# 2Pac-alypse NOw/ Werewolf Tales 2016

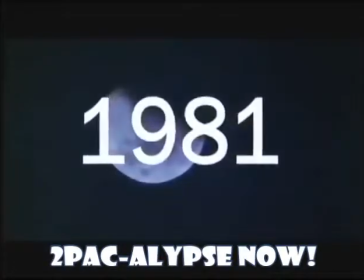1981 was a big year for werewolf movies.
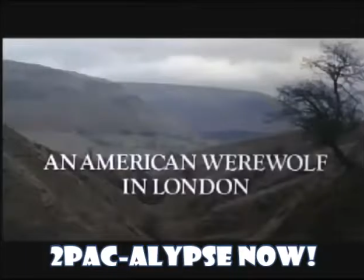There was The Howling, Wolfen, and An American Werewolf in London, which I think is close to being the all-time best werewolf movie, second only to The Wolfman.
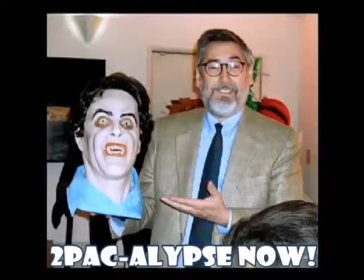It's directed by John Landis, whose resume at the time included Animal House and The Blues Brothers.
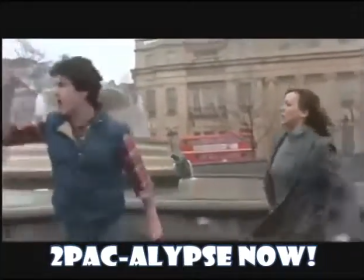And even though this is a horror film, it has a lot of comedy.
David, please be rational.
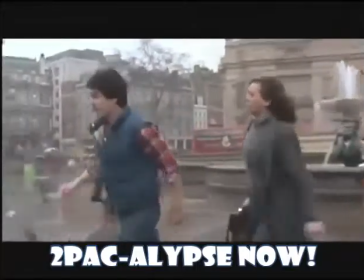Let's go to Dr. Hirsch. Yeah, be rational, sure. I'm a fucking werewolf, for Christ's sake.
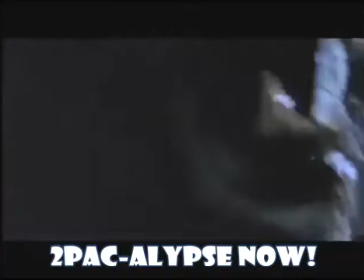The plot concerns a young man named David who's on a hiking trip with his friend Jack when they're attacked by a werewolf.
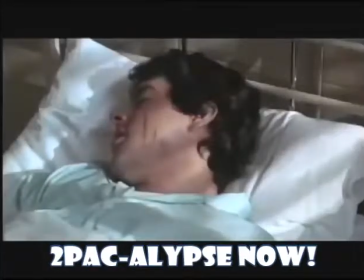Jack is killed, but David survives. He's taken to a hospital in London where he has a series of nightmares.
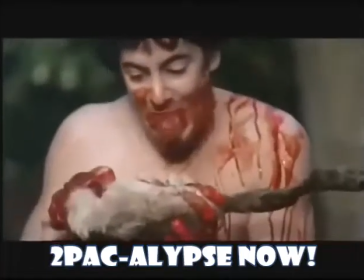These scenes themselves are genuinely shocking, with dreams layered within dreams to the point where it becomes hilarious.
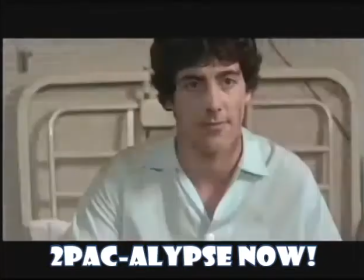He's visited by the ghost of his friend Jack, and as a ghost, the first thing he says, Can I have a piece of toast?
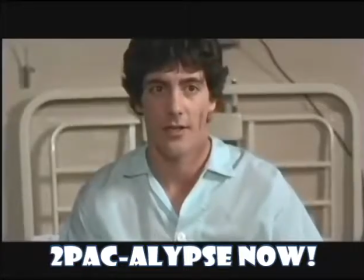Get the fuck out of here, Jack. Is that the kind of conversation you have with a dead person?
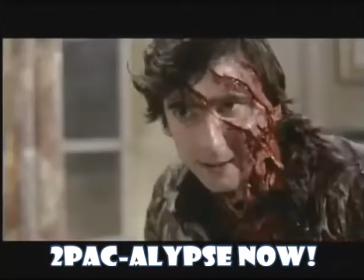So Jack tells him that he's been bitten by a werewolf, and now he's going to become a werewolf every night there's a full moon.
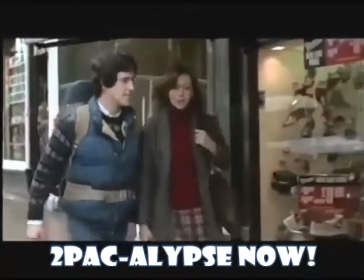Typical situation. So he goes home with a hot nurse. There they are in the house.
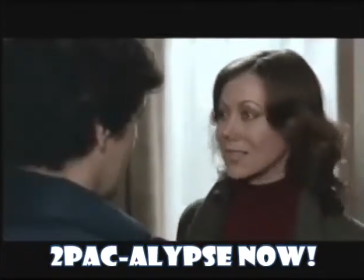At this moment, there's nothing romantic, nothing sexual going on. just having a normal conversation and in one of the most abrupt transitions I've ever
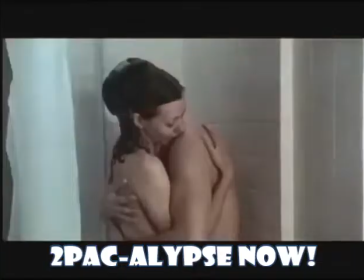seen in a movie there's shower shagging what I want to know is what happened in between did he just say can I come in the shower with you but
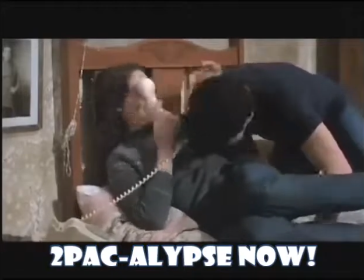that's what makes it so funny that he's becoming a wolf in every definition of the term one of my favorite scenes is a montage where he's just hanging
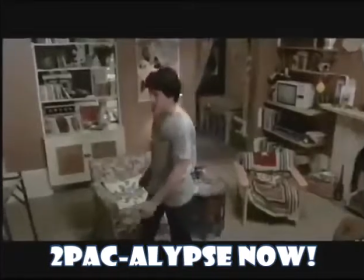around the house doing nothing there's a shot where he just paces back and forth for about a minute all the music is upbeat which clashes
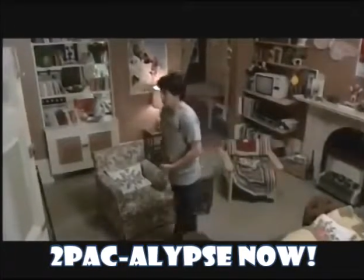hilariously with the horror aspect and the songs were chosen just because they all have the word moon, blue moon, moon dance and bad moon rising. But the only way I could properly review this movie is to talk about every scene so let me not spoil it.
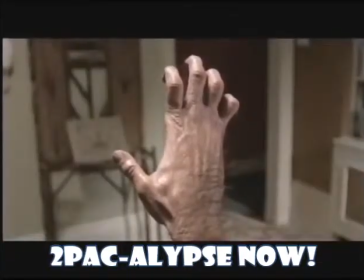The last thing I must mention is the transformation scene. It's probably the best werewolf transformation scene ever.
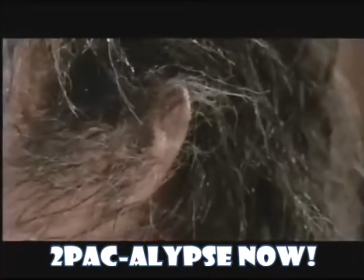The special effects guy behind it, Rick Baker, won an Academy Award. An Academy Award for a horror film?
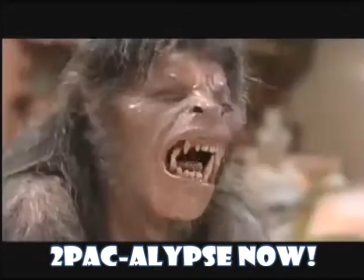You don't hear that too often.
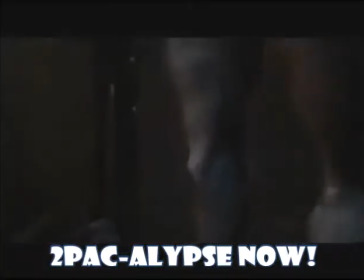In the late 90s, there was sort of a sequel called American Werewolf in Paris, but it has very little relation to the original film.
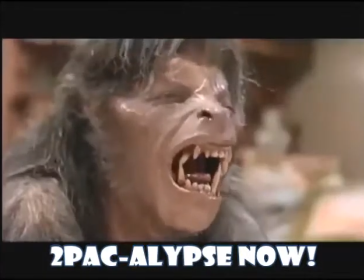With the upcoming remake of The Wolfman, it doesn't look like we're ever going to see a transformation scene like this ever again.